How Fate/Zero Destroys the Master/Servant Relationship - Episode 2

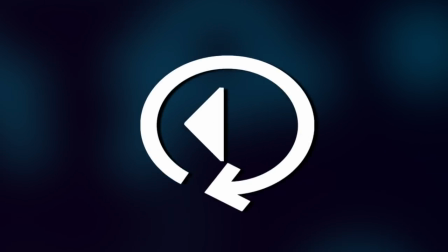Hello and welcome to Replay Value.
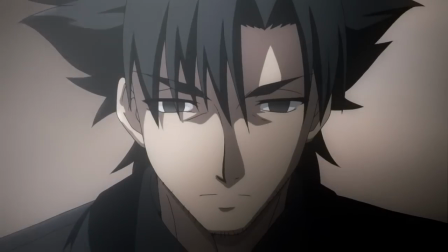The first episode of Fate Zero was all about establishing master relationships and character arcs, and hey,
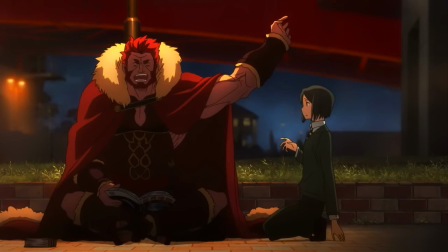I spent three videos talking all about that so it must have been pretty impressive. The second episode is focused on master-servant relationships, three specifically.
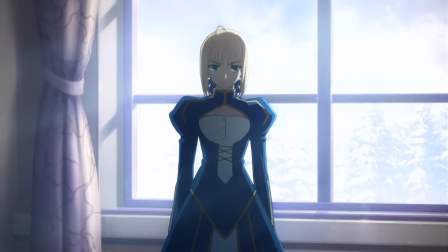And we'll be doing a lot of compare and contrast again because that's how the entire episode is structured, spoiler alert, that's how every episode is structured.
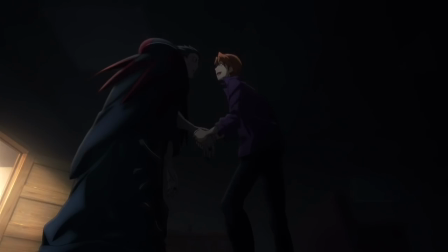I talked about the introduction of Caster and his master last time I covered Fate Zero, so give that a watch if you haven't already.
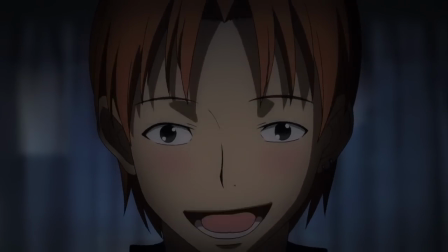Since I'll prep you well for the discussion here, I won't be going through the introduction itself after all.
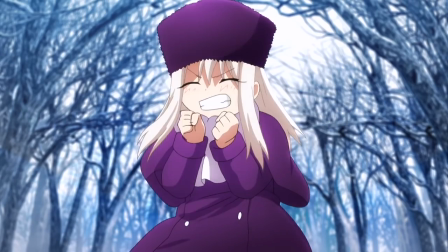With all of that said, let's destroy some preconceptions and develop some relationships.
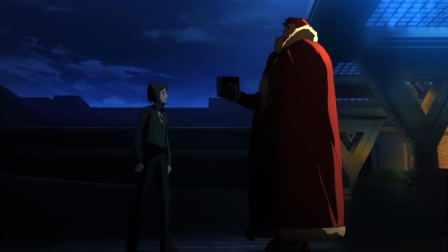The first master-servant pair introduced are Waver and Rider, and they serve as the best example to undercut the understanding that those titles would imply.
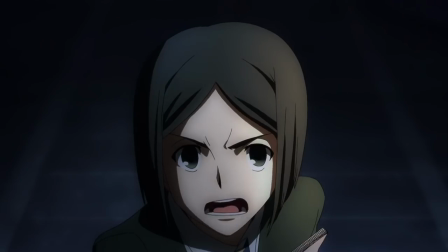While Waver very much insists on acting bossy in the opening scene,
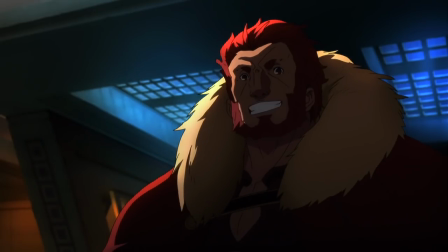Ryder's affable personality and the way he agrees with Waver in ways that undermine his
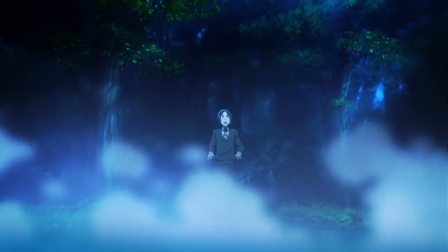bossiness instantly raise questions about who holds the power in their relationship.
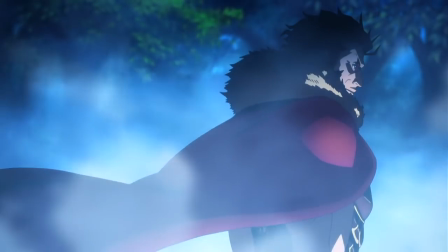Ryder is also well positioned to subvert Waver's expectations,
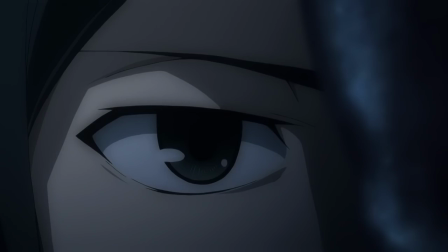as our opening shot is Waver's point of view of the door to the library, and only the loud banging moves the gaze to where Ryder is actually exiting.
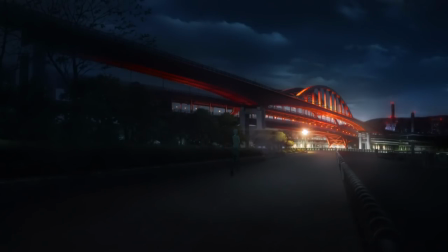That kind of subtle decision in shot selection carries on throughout most of their interaction,
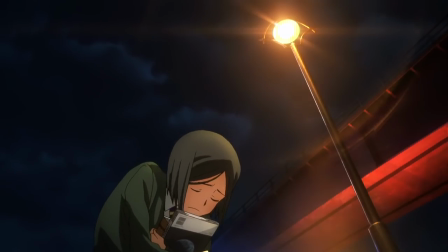helping the audience be fully dissuaded from the idea that Waver is the one in charge.
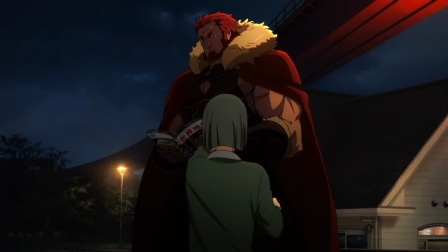As Waver complains about Ryder's attitude, Ryder's mere glare is enough to throw Waver completely off balance,
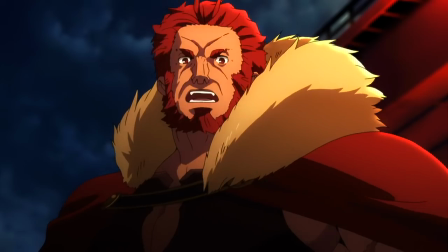destroying any semblance of control the young mage had in the situation.
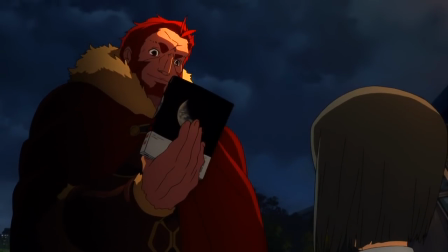The mere physicality of the characters and their depiction in frame creates a massive power imbalance.
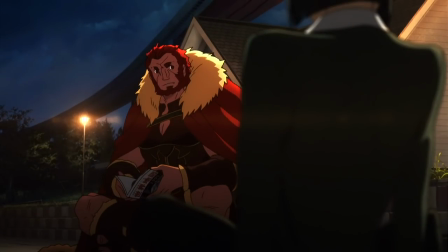Ryder isn't a bad guy though, just not one to be spoken down to, even as he makes himself more approachable by sitting down, getting on Waver's level.
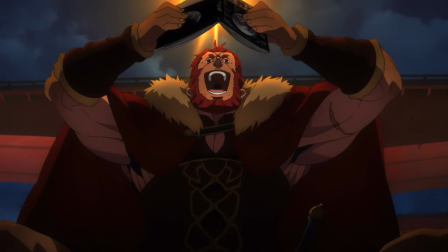Another story element we're dissuaded from is the idea that servants want nothing more than to win the grail,
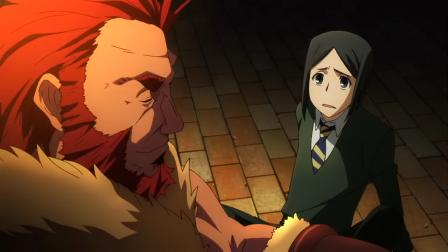as is made clear since Ryder desires to conquer the entire world and the Holy Grail war is almost secondary,
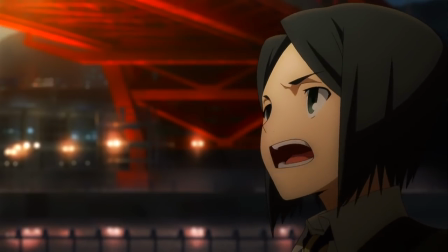something that Waver keeps bringing up and Ryder treats like an annoyance.
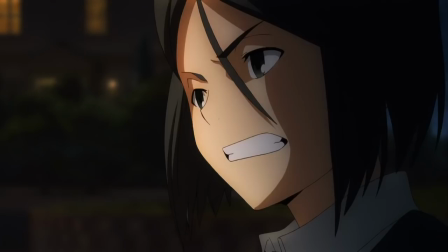Waver's wish for the grail is to be treated fairly and for his talents to be respected which is decried as small by Ryder.
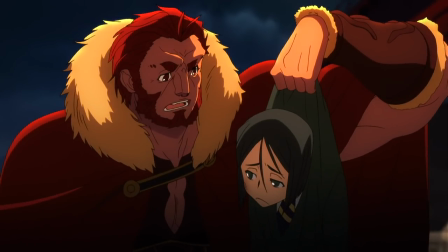After Ryder picks him up and says that he'd be better off asking for more height, Waver is still significantly shorter than him.
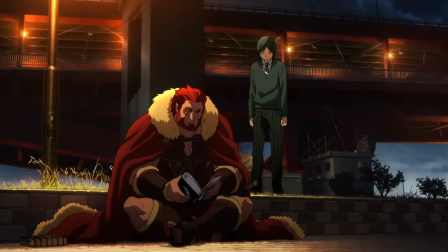And in the next shot we see that Waver's even standing on a small wall, making the true size difference almost night and day. way.
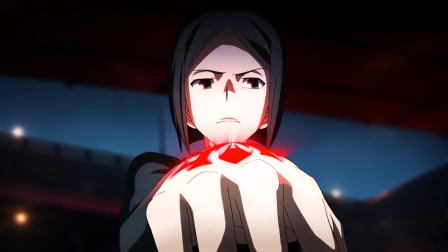That doesn't stop Waver from looking down on Ryder, still seeing himself as superior as shown in these shots,
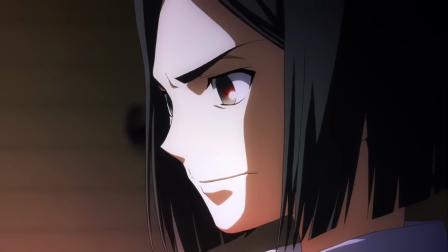to convey Waver's feelings of disrespect that in turn introduce us to how command seals work.
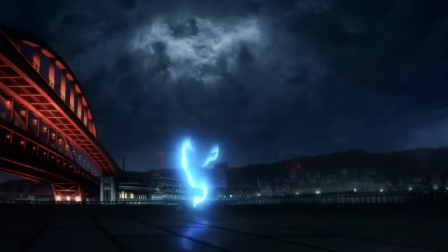After Ryder summons his chariot provoked by Waver questioning his confidence, Waver is again on the ground looking up at Ryder,
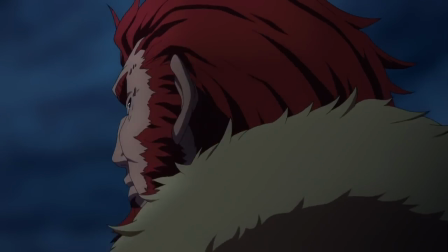and nods his head to agree with Ryder's orders, a complete 180 in what the terms themselves would have suggested.
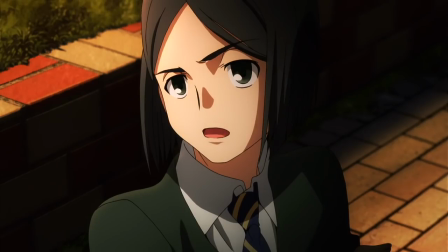There's a conflict here about who's going to be following who,
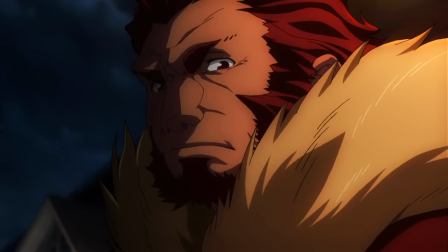the one who dominates the frame or the one with the title and the ability to force compliance.
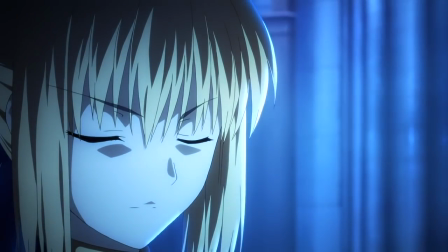Compared to Kiritsugu and Saber's relationship though, Waver and Rider are the greatest team on the planet, as the Einsburn duo can't even speak to each other.
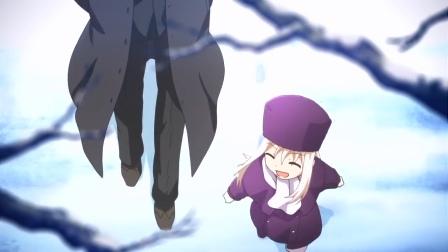We get a quick peek into Kiritsugu's relationship with Ilya,
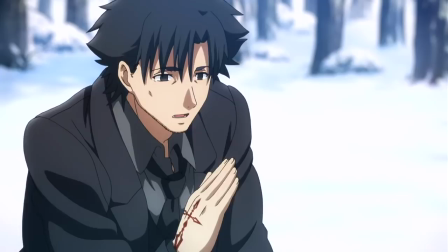slyly inserting Kiritsugu's view on competition that he's willing to cheat to win even as it's played as a cute interaction between father and daughter.
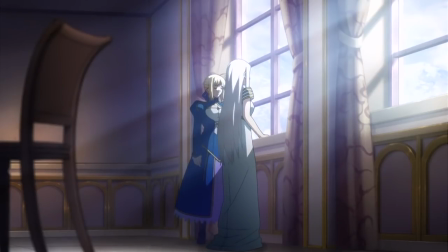But the bulk of this conversation is between Saber and Irie, as we learn why Kiritsugu and Saber can't get along.
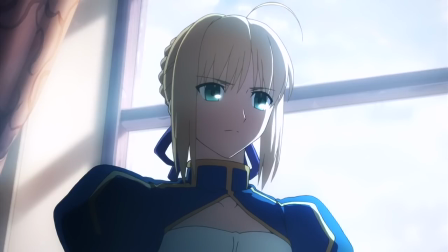Irie clarifies that it's not because Saber is a woman, but rather that Saber was forced to become king as a young girl, and that she accepted that fate.
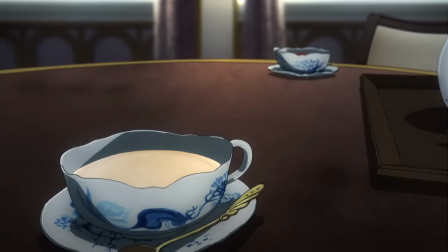And in acknowledging that Kiritsugu has no right to judge, as Saber states explicitly,
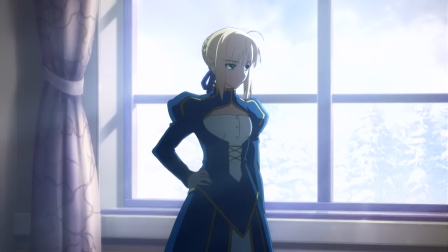he's chosen to say nothing, leaving us in a position where master and servant will never see eye to eye.
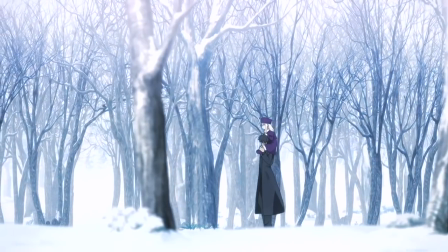Similarly to Ryder, it's not that Kuritsugu is a bad person.
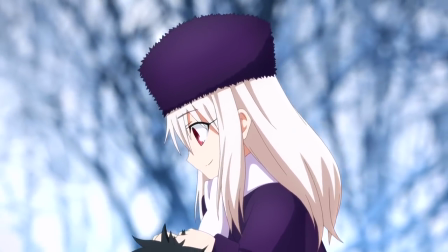The interaction with Ilya at the top and end of the sequence exists not only to foreshadow Irius Veal's fate in the war,
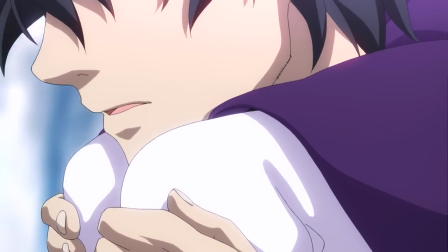and for the sake of bringing out more of the tragic elements for those who experienced Fate Stay Night,
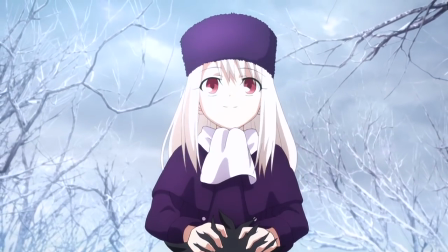but also to humanize Kuritsugu as he's unable to defend himself in Saber's conversation.
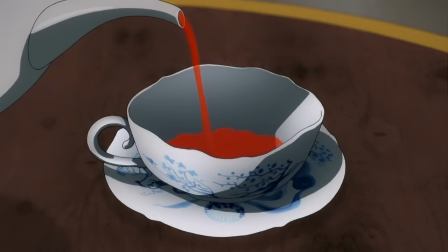This sets the groundwork for a conflict in ideals, though they've yet to be clearly stated at this point, that is the center for Kiritsugu and Saber's relationship.
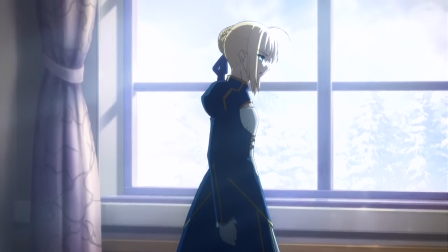But as Saber says, they'll still fight on the same side because the end goal, the desire to save the world,
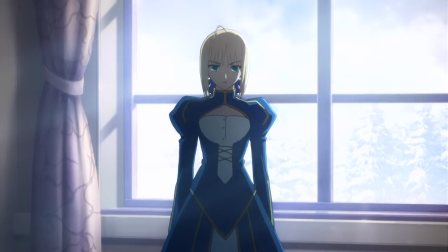is something that Saber believes to be just and can agree with Kiritsugu on.
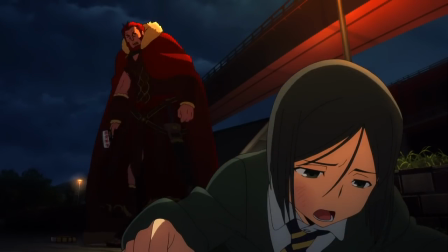As opposed to the Rider duo who have entirely different desires and who view their partner's desires as foolhardy,
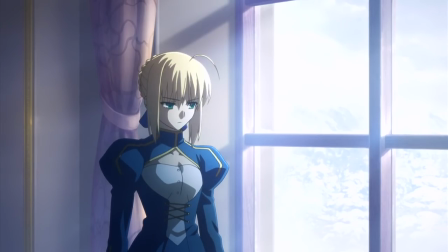this team, which is far more dysfunctional, doesn't have that same problem. problem.
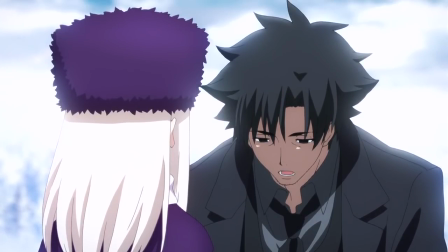Their problems are in their fundamental disagreement about the nature and role of sacrifice.
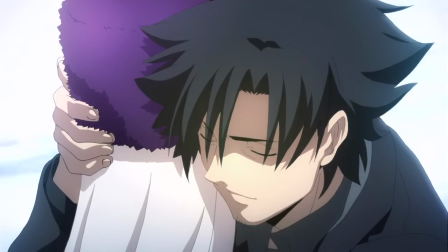Kiritsugu is trying to create a world in which no one will have to cry and for Saber to have willingly accepted such a fate is counter to what he desires.
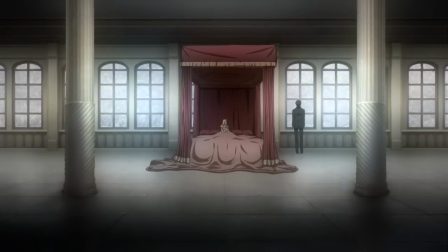Hold on to that thread because we'll be developing that one a lot in the future.
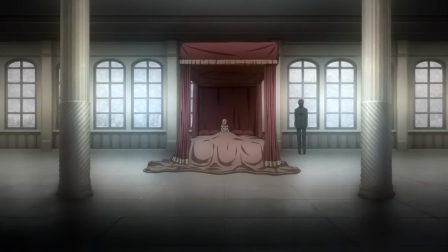The entire Kiritsugu-Saber relationship is fascinating for how little screentime they share together.
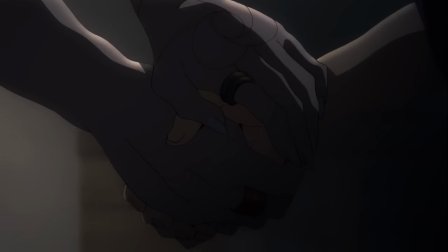We follow up those two somewhat contentious pairings with the caster pair who are in complete lockstep as we leave their scene.
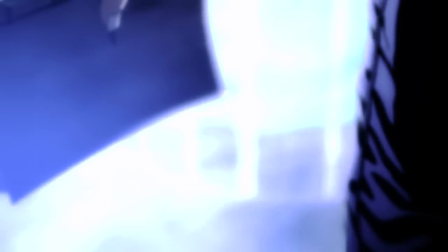I've already covered how they grow to realize they're on the same page, but given that the two previous scenes produced arguments,
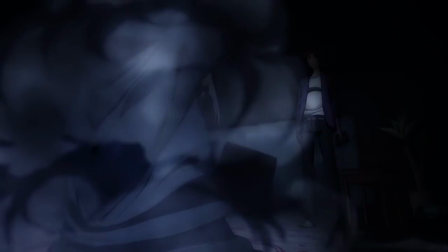it's another well executed setup to assume that Caster wasn't going to kill the kid like Ryunosuke wanted,
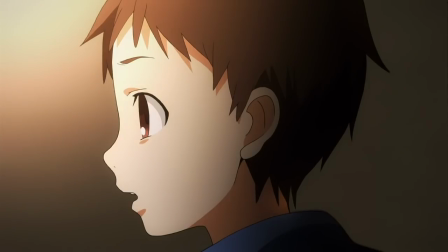which means that when he does, it maximizes the despair.
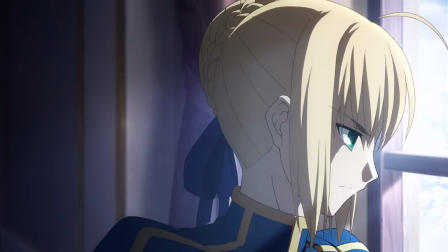It's a nice inversion, a team that couldn't agree on the goal, a team that couldn't agree with each other, and now the team that is well put together is...the ones who are murderers.
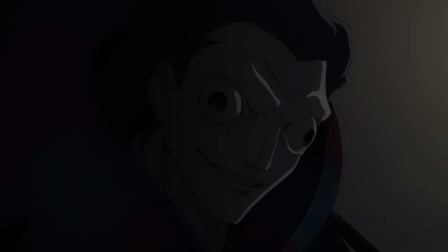Kiritsugu and Saber are partners who can't get along so the chumminess of Caster and Ryunosuke is an almost sickening reversal bonding over killing as cool.
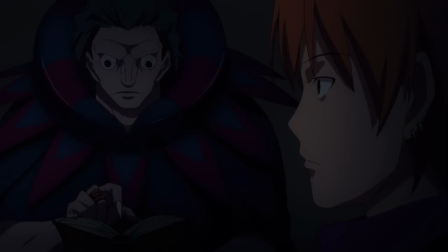The fact that they get along this early in the game limits the amount of screen time they'll need in comparison to the other two pairings,
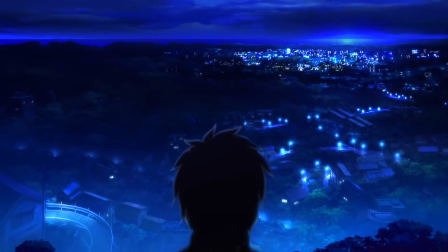which is convenient as we go to the final scene where Kirei is the only one who seems like a real master bossing around a servant,
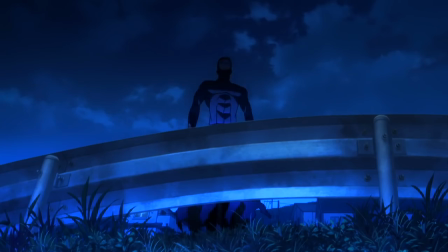telling his assassin to attack his mentor's house. But there's not too much to delve into on that pairing, since it's just a quick interaction.
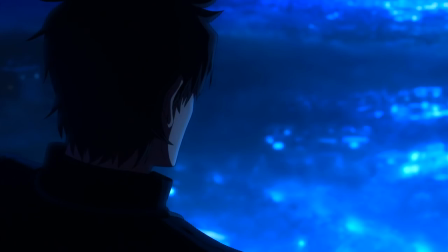It suggests that Kirei isn't someone to be trusted on two levels, as we enter the final scene.
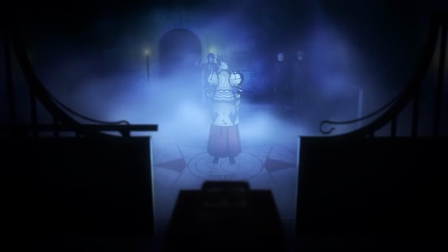My favorite part about the attack on the mansion is that as Archer says, who gave you permission to look up,
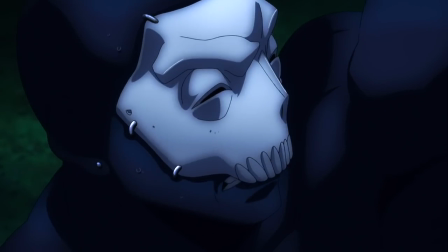the camera pans up from Assassin's point of view, and as though Archer is striking out against the very mechanic of storytelling,
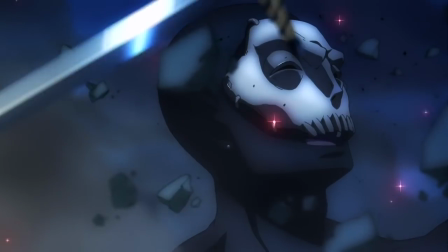fires, cutting the shot off before we can see him.
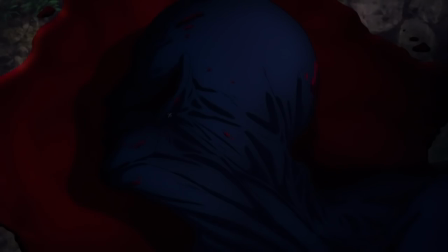Even after Assassin is dead, Archer says you're not worthy to look upon me, and he's covered in shadow.
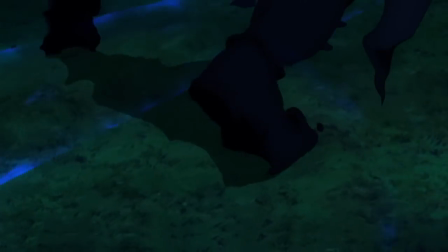It's all really grandiose and makes the final shot of Archer out to be an unbelievable threat.
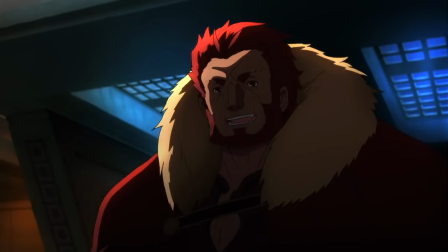The second episode lays the groundwork for two of the most interesting pairings in the show and creates clear points of contention not only in their partnerships but with potential opponents.
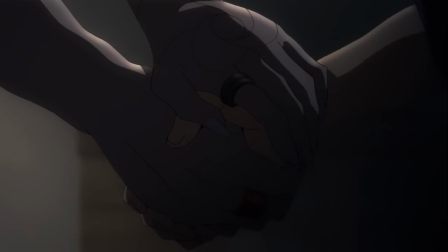It also sets up the caster duo as an even larger threat since they seem to be one of the only teams that's on the same page.
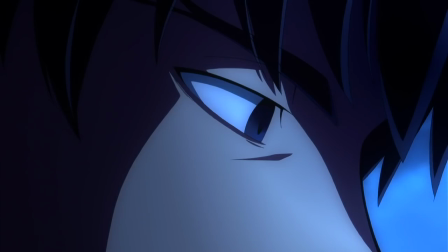There's more to say regarding Kirei and Assassin in the next episode,
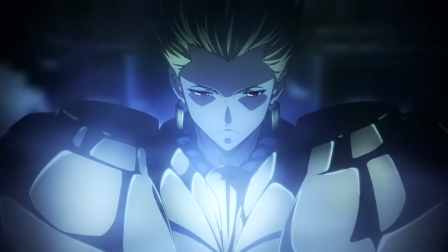but honestly his most interesting servant match is Archer, but of course we'll be getting to that in the far far future.
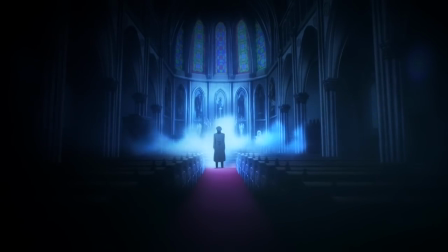We'll be picking up a lot of these threads in future episode breakdowns, though I'm tempted to just do a video purely on the Kiritsugu and Saber relationship since there's a lot of
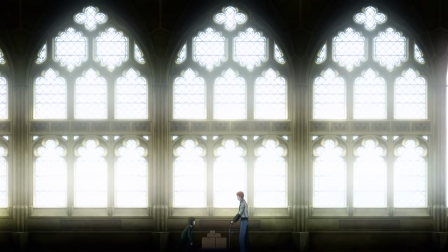things that make sense in retrospect in this opening scene that we won't be getting to for a long time.
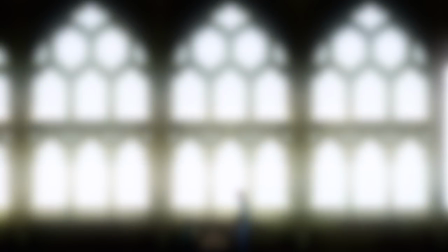Let me know whether you'd like me to keep going episode by episode or to switch it up and go thematically, character-ark-ly, battle-scene-ly, etc-ly, like, subscribe, twitter, discord, yada yada, and as always, thanks for watching.